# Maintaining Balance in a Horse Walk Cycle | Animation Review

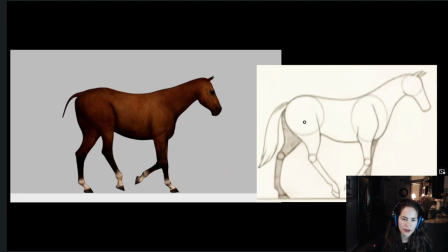(8:17)
So here you have this leg that is extended, and it's further forward than the leg you have here.
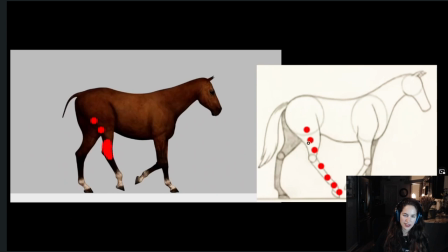(8:31)
So if you see the angle this is generating, it should be like way more of a diagonal line. So you should be aiming to hit kind of here, and almost touching the ground.
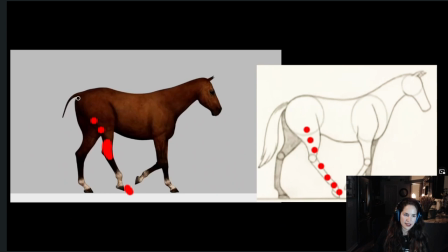(8:45)
This leg, if you look at this, it's almost staying completely in line, you see?
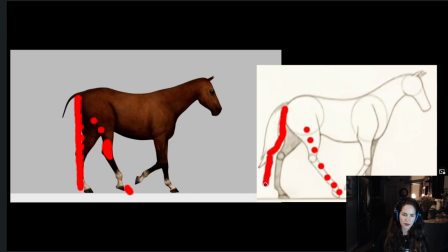(9:01)
Whereas this one is going further back and pushing kind of out as much as possible without breaking the leg. So you want it to be a little more pushed towards that side. And then these legs in this frame are kind of fine.
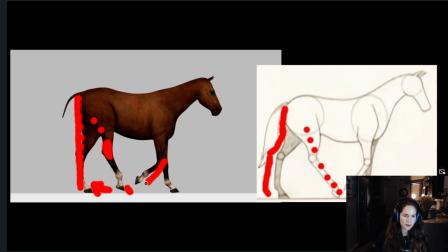(9:18)
I would bend this leg a little more and the hoof as well.
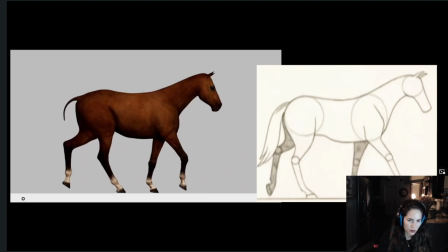(9:28)
So it's really a matter of checking these poses and analyzing the four main poses.
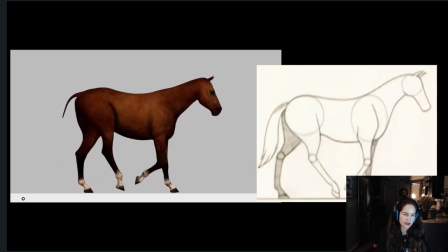(9:37)
So one thing that is really noticeable that like jump or stands out about your walk cycle is that the front legs are not completely extended ever. So it looks as if your horse is kind of like walking like this, it gives that impression, of course it's not, but it gives that impression.
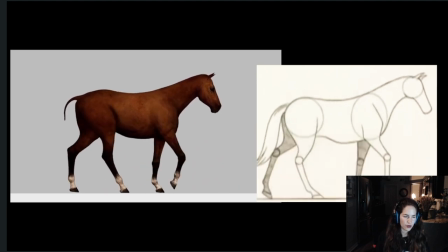(9:57)
So see what your horse is doing. So both legs are not fully extended at the same time. See how it's going from a bent position to an extension here,
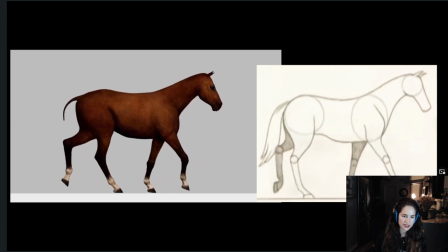(10:14)
whereas this horse reaches the extension before and then that extension is giving him the power to actually put his weight on it because if he was bending he would like go fully forward and he would fall down so it's important
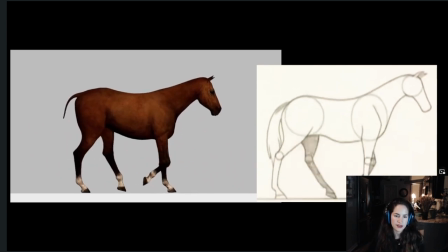(10:31)
to to notice that and in the same way it's important to notice how the rear legs are
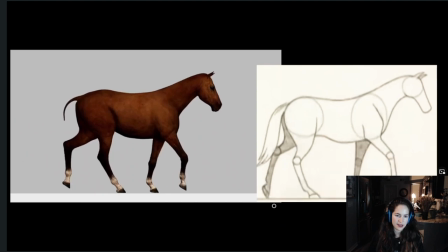(10:44)
having this contact and this contact and this contact even before it starts lifting you from here you already don't have a contact here and then it's
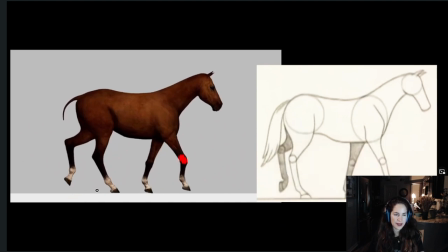(10:58)
just flying and it's not really pushing so what really helps about selling an animal's weight and anything that's actually like jumping up it's like really having that push and keeping that for some frames before you can um let's
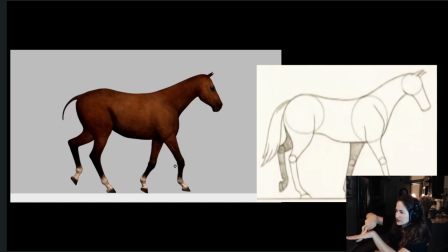(11:16)
say push your body forward in any sort of way so for animals it's really important to see that peel off as they are kind of like walking and moving forward and that's something I'm missing here with your horse animation.
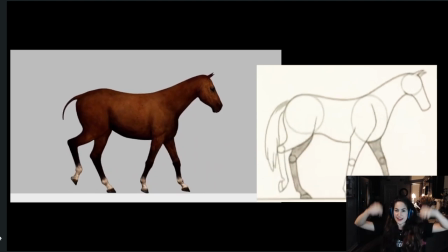(11:35)
I like that you're doing the up and down of the head and the chest and the hips, that is working.
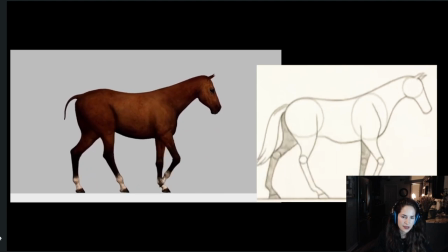(11:42)
So it would be just a matter of actually going in and checking your your poses. So the reason why this hoof is bending is because it already
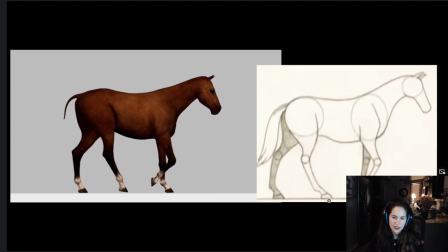(12:02)
touches the ground here and it's coming down and then it's coming down and it's coming down completely. So it reaches and then it has to touch the ground as the hoof is pointing backward and
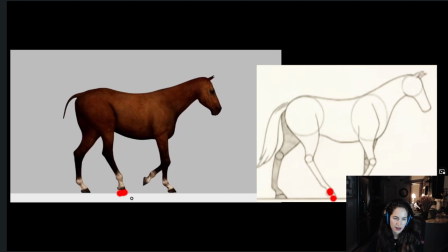(12:19)
then it's completely on the ground and pushing backward.